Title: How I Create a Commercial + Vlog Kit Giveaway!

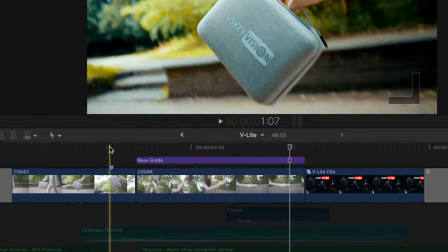And in the edit, it is just a straight cut to the next shot where she brings the case down and slaps it on the old train platform and
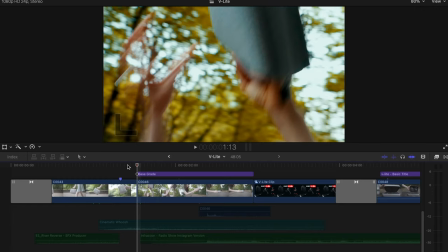this is definitely style over substance as it doesn't tell you anything about the product other than the case is hard and it protects the kit
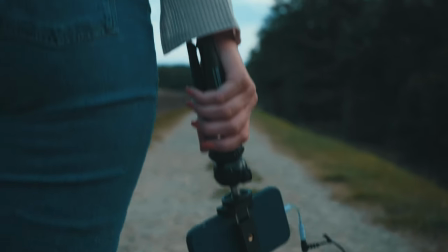and a lot of the shots I'm going to show you today don't actually serve the product in any way but I include them simply because they look
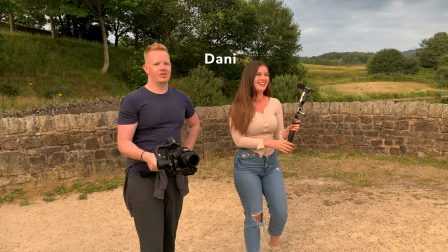cool they're visually interesting they keep the video flowing they're challenging and fun to create and they're an advert for me and show what I can do.
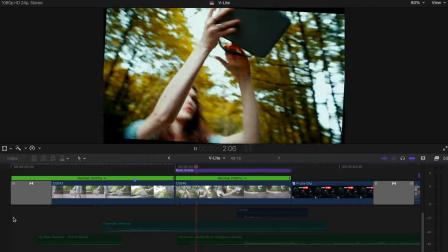So this transition didn't quite work out I needed to do some tinkering with the speed of the shots to make it work and to do
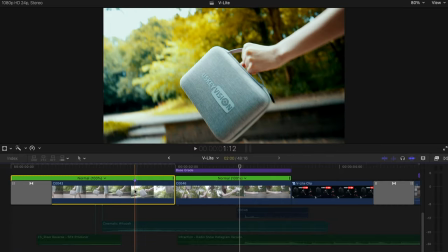that in Final Cut Pro you just choose where you want your shot to speed up or slow down and then press shift b which opens up speed ramping
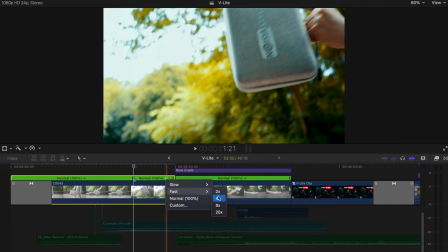and then change the speed to whatever you want and the transition works much better add
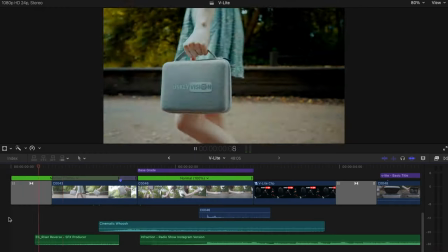some whoosh sound effects
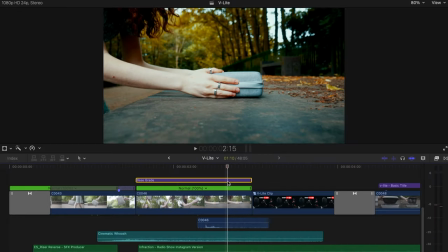slap a lot on it and move on. Hey, time is money.
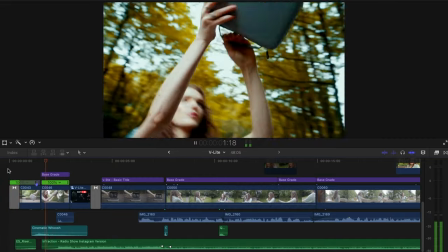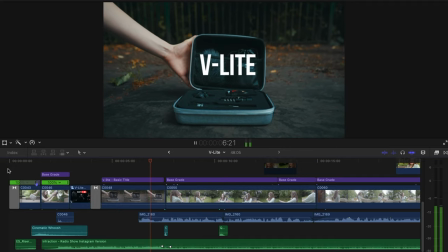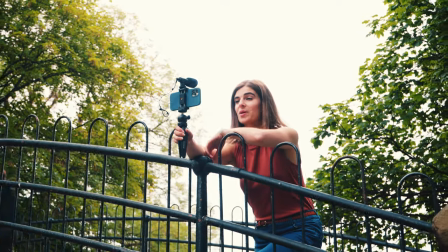This next shot from another video is the same sort of thing.
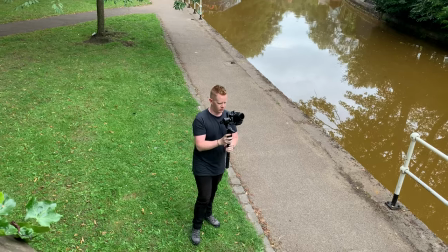Here though, instead of handheld, I'm on the Ronin S. And as this was the fourth shoot,
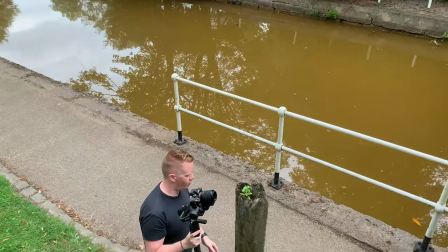by this time I was in a rhythm, in a groove, I knew what worked and what didn't work.
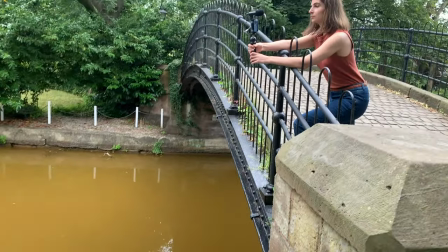So I had ideas just in my head. I didn't write anything down and I pretty much improvised the entire shoot.
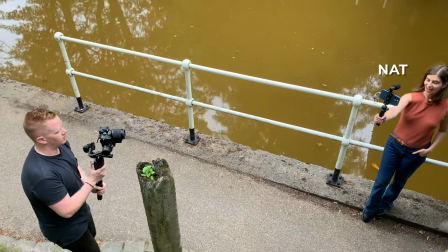This bridge transition was a shot I'd had in my head beforehand where we see the model on the bridge and we transition down to
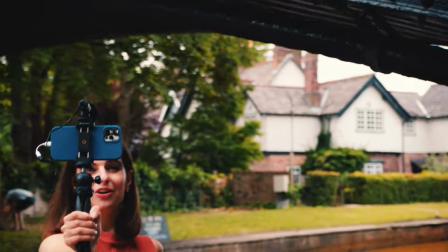her then under the bridge and I wanted to not whip or pass over something dark to mask the transition. I wanted it to be slow and in plain sight and again this shot is meant to show off what I can do. It's what I call the money shot.
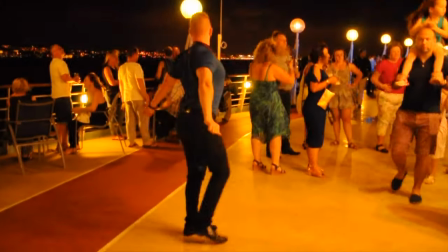Like when I was working as a cruise ship photographer and videographer and we would shoot weddings I would lean over to the other photographer I was working with and I'd be like hey dude this is the money shot you know meaning this is the shot that's going to get us paid.
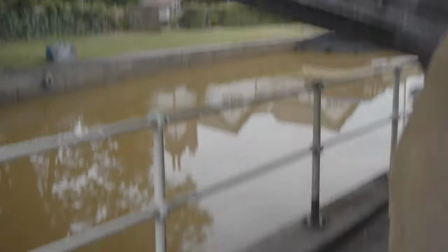So of course we shot this twice once with her on the bridge and again with her under the bridge and I had to try and match the shots
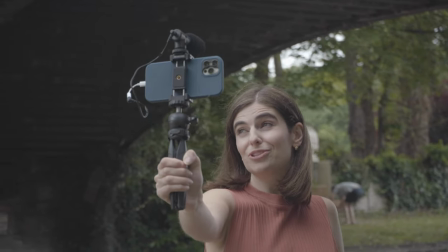really closely in order to sell the transition because there wasn't going to be any quick movement or something passing in front of the camera to
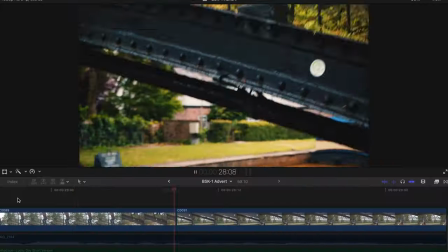hide it and like before it is a straight cut but if I go frame by frame you can see the two shots don't actually match up well at all.
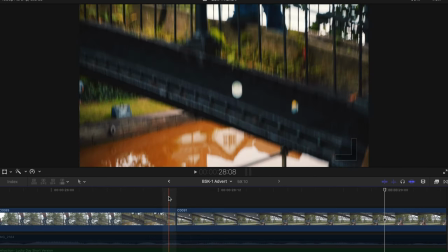So why does this work? Well I think it's because this section might not match but the bridge does.
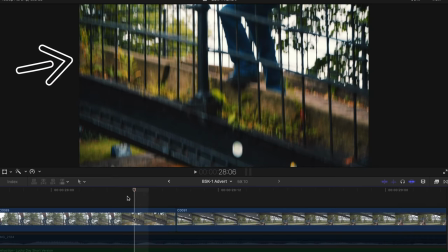If you watch the trajectory of the bridge in this shot the next shot is a nice continuation of it and I think that's what you're watching.
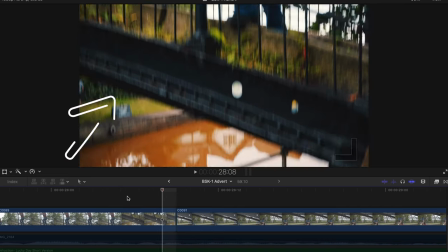You're not looking over here you're looking here so it's far from perfect but when you watch it in real time it works and if I had more time I could have shot more to ensure a better match between the shots and I could have spent more time in editing to make it look more seamless but I didn't have that luxury this final shot comes from one of the unboxing videos I made and I didn't
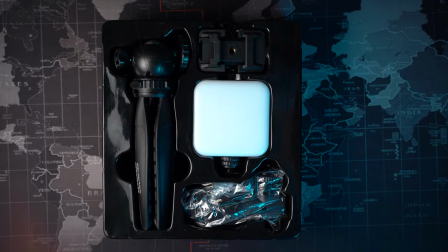just want to make your typical unboxing video I wanted to make them different so I took advantage of the freedom that they gave me and I did.
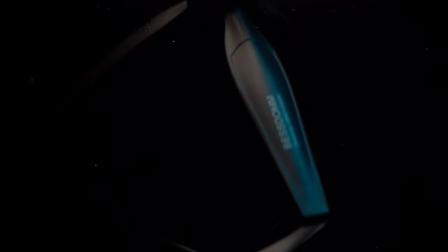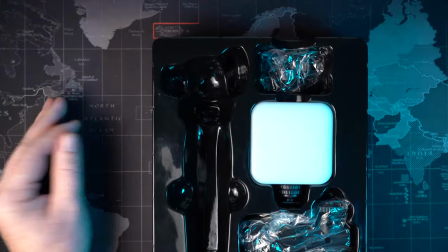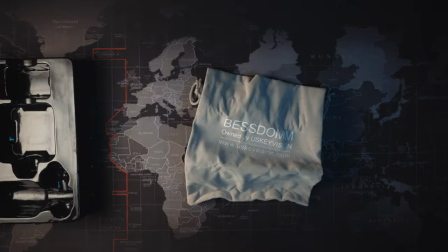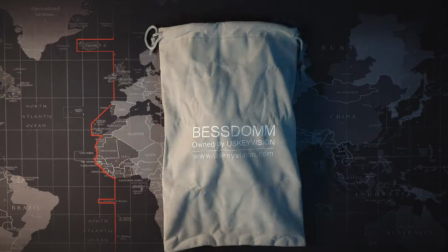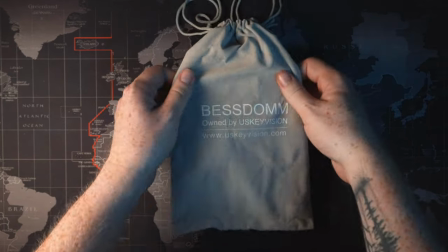My first attempt at stop motion there and we also have my visual effects
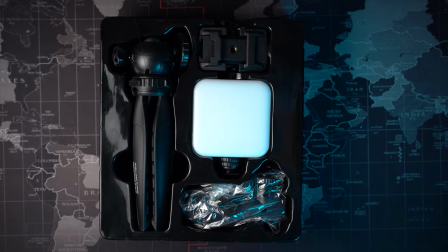debut which once I show you you can't unsee if you didn't already notice.